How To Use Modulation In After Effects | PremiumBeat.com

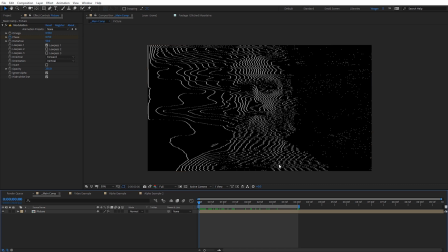So let's go ahead and RAM preview this. And now we can see the result of that. It's a really cool looking effect. I love the dots over here on the right-hand side. You can kind of see how the lines are just subtly moving, kind of almost like a weird transmission or something like that. Now let's look at a few ways we can enhance the look of this Modulation effect, kind of match more of those examples that we showed at the beginning.
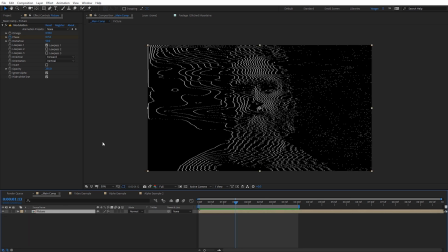So one of the first things I'm gonna do is select my picture, and I'm gonna come up here to Effect. Let's go to Color Correction. We're gonna apply a Tint Effect. And what this is gonna allow us to do is change the color of these lines.
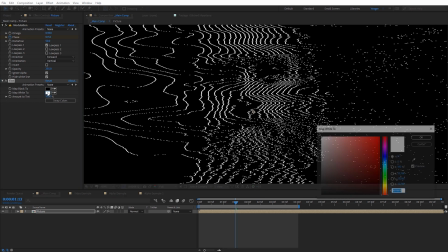So you can see we have the Map White too. So I can select that and come over here and let's change this to a color.
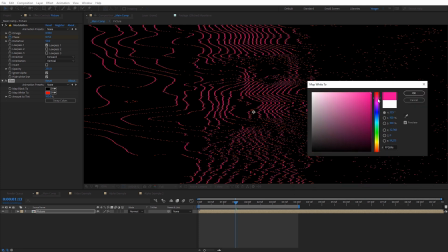So now you see it's tinting the lines, and we can come through here and just change this to any color we want.
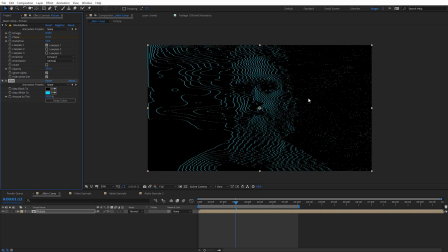I'm gonna set this to be like a cyan blue, kind of like a sci-fi effect. So this is already starting to look pretty slick just with that. The next thing we can do is apply a glow on top of this. So let's just come here to Effect and come down to stylize, and I'm gonna select glow. And the default glow isn't necessarily ideal.
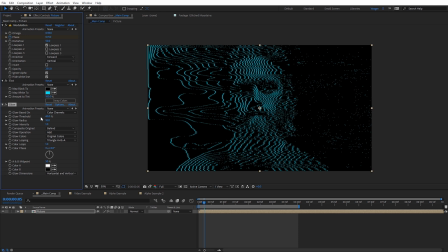We can kind of stack multiple copies of this to enhance it a little bit more, or you can just toggle with this and just kind of find your own look, dialing it in. It's just that with the default glow, it's a little bit more difficult. So I'm gonna use multiple copies of the glow effect. On the threshold, I'm gonna set this to be 0. For the radius, I'm gonna set this to like 40. And then for the intensity, I'm gonna set this like 0.2.
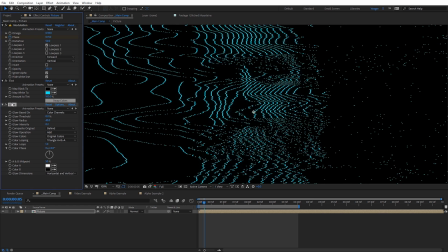So very low. And then I'm just gonna select that and hit Control D, Command D on a Mac to duplicate it. And then on that second copy, I'm gonna bump up the radius here to be like 160. And then the glow intensity, set it to be like 0.4.
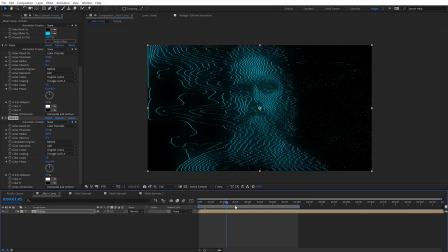So we get a little bit extra glow there coming from that, and you kind of see, just giving us a slight sci-fi look on top of that. Now, what I personally recommend you use for the glow, again, you can tweak these and continue to stack these, dial that in, but there are some glow plugins that work a lot better.
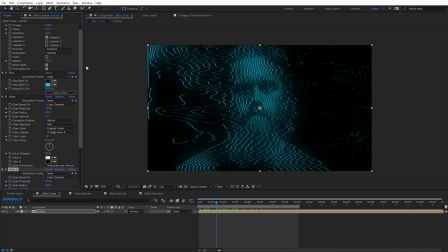And since we're already using a plugin with modulation, I am gonna show you the plugin that I typically use for my glow effects, especially with modulation.
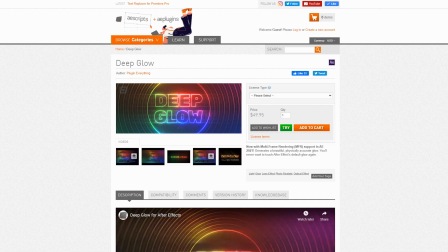So I'm gonna delete both of those glow effects, and it's gonna be the deep glow effect from Plugin Everything.
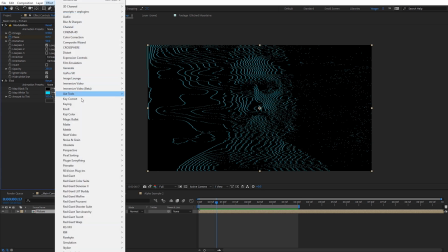So I'm gonna come here to Effect, and let's come in here to Plugin Everything and Deep Glow.
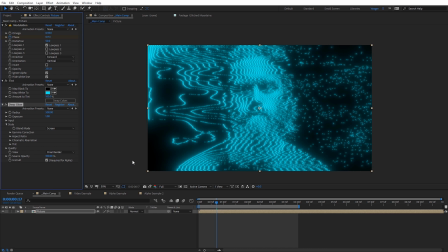Again, this is another third-party plugin, but you can already see like how much better this glow looks. Now I'm gonna dial this back quite a bit. I'm gonna set the radius to be like 300, and the exposure, I'm gonna set this to be like 0.25.
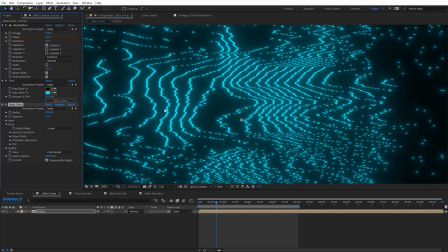So again, it's pretty subtle, but the fall off, if we zoom in here, you can see just the fall off of the glow is a lot more natural looking,
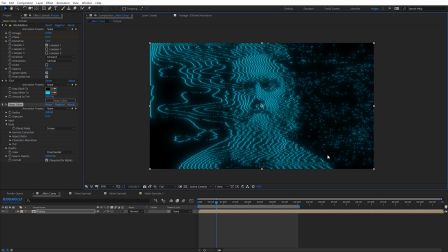and I like the look of it quite a bit more than just using the default glow, but sometimes obviously you have to use what you have.
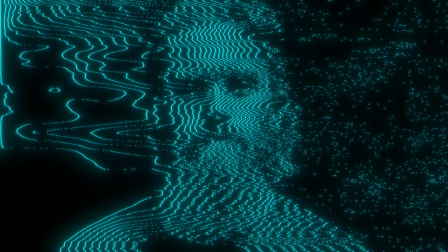And so here's a quick preview of what everything looks like, you know, with the glow and the tint applied to it and kind of that animation.
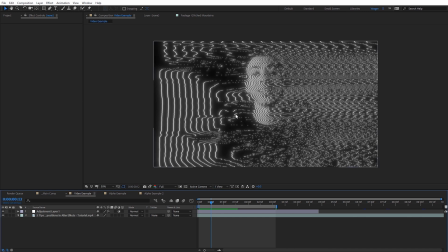Now let's look at what this might look like if it's applied to something like video. So here's a video example, and this is just footage of me talking, you know, so it, just like the tutorial. And what I've actually done in this case is I've applied modulation to an adjustment layer. So that's another option you have. And if you want to do that, what you can do, kind of a benefit of this if you do that, is come to mode and you can set this to be like add.
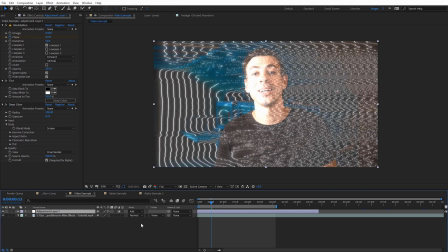And that will add that on top of your footage so that can look kind of cool. Maybe set this to screen if it's too bright. That way you can kind of add, you know, if you want to add glitchy lines, like really quickly kind of flashing on screen on top of something, you kind of get this, you know, distortion that is actually reactive to the footage. That's kind of a cool effect. So I'll set that back to normal.
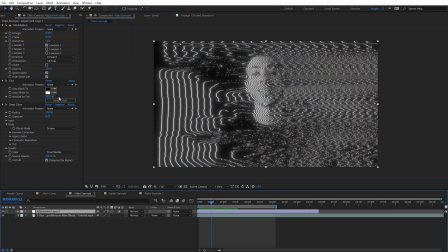And you can see here in this case, I've just done the tint effect for white, and I've got deep glow applied to this as well. But obviously you can see my face kind of coming through there and kind of what that looks like with the movement. So I'll just RAM preview this. And now we can see how that looks, kind of like a glitchy transmission. Again, it's just footage from one of the other tutorials that we have, but you can kind of get a base for how that would react on video.
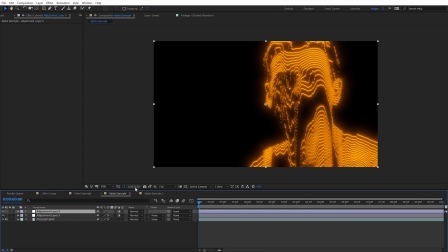Now let's look at another example. So this is with modulation applied to footage that has an alpha channel. And so let me just go ahead and kind of solo this. So here's the original footage. It's just me on a green screen.
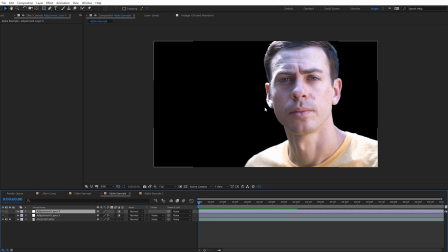I've keyed it out. And I really like using modulation with images or video clips like this, because now we can kind of control the effect even more on what it's kind of covering up, and you can kind of get a better sense for the shape.
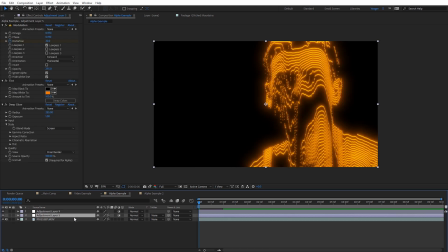So if I unsolo this, we can see I've applied modulation to this footage. And in this case, I've got it running horizontally. So it's gonna give this like melty effect. And I've keyframed very low the distortion value here. So it's a very subtle amount, and you can see kind of it animates these lines.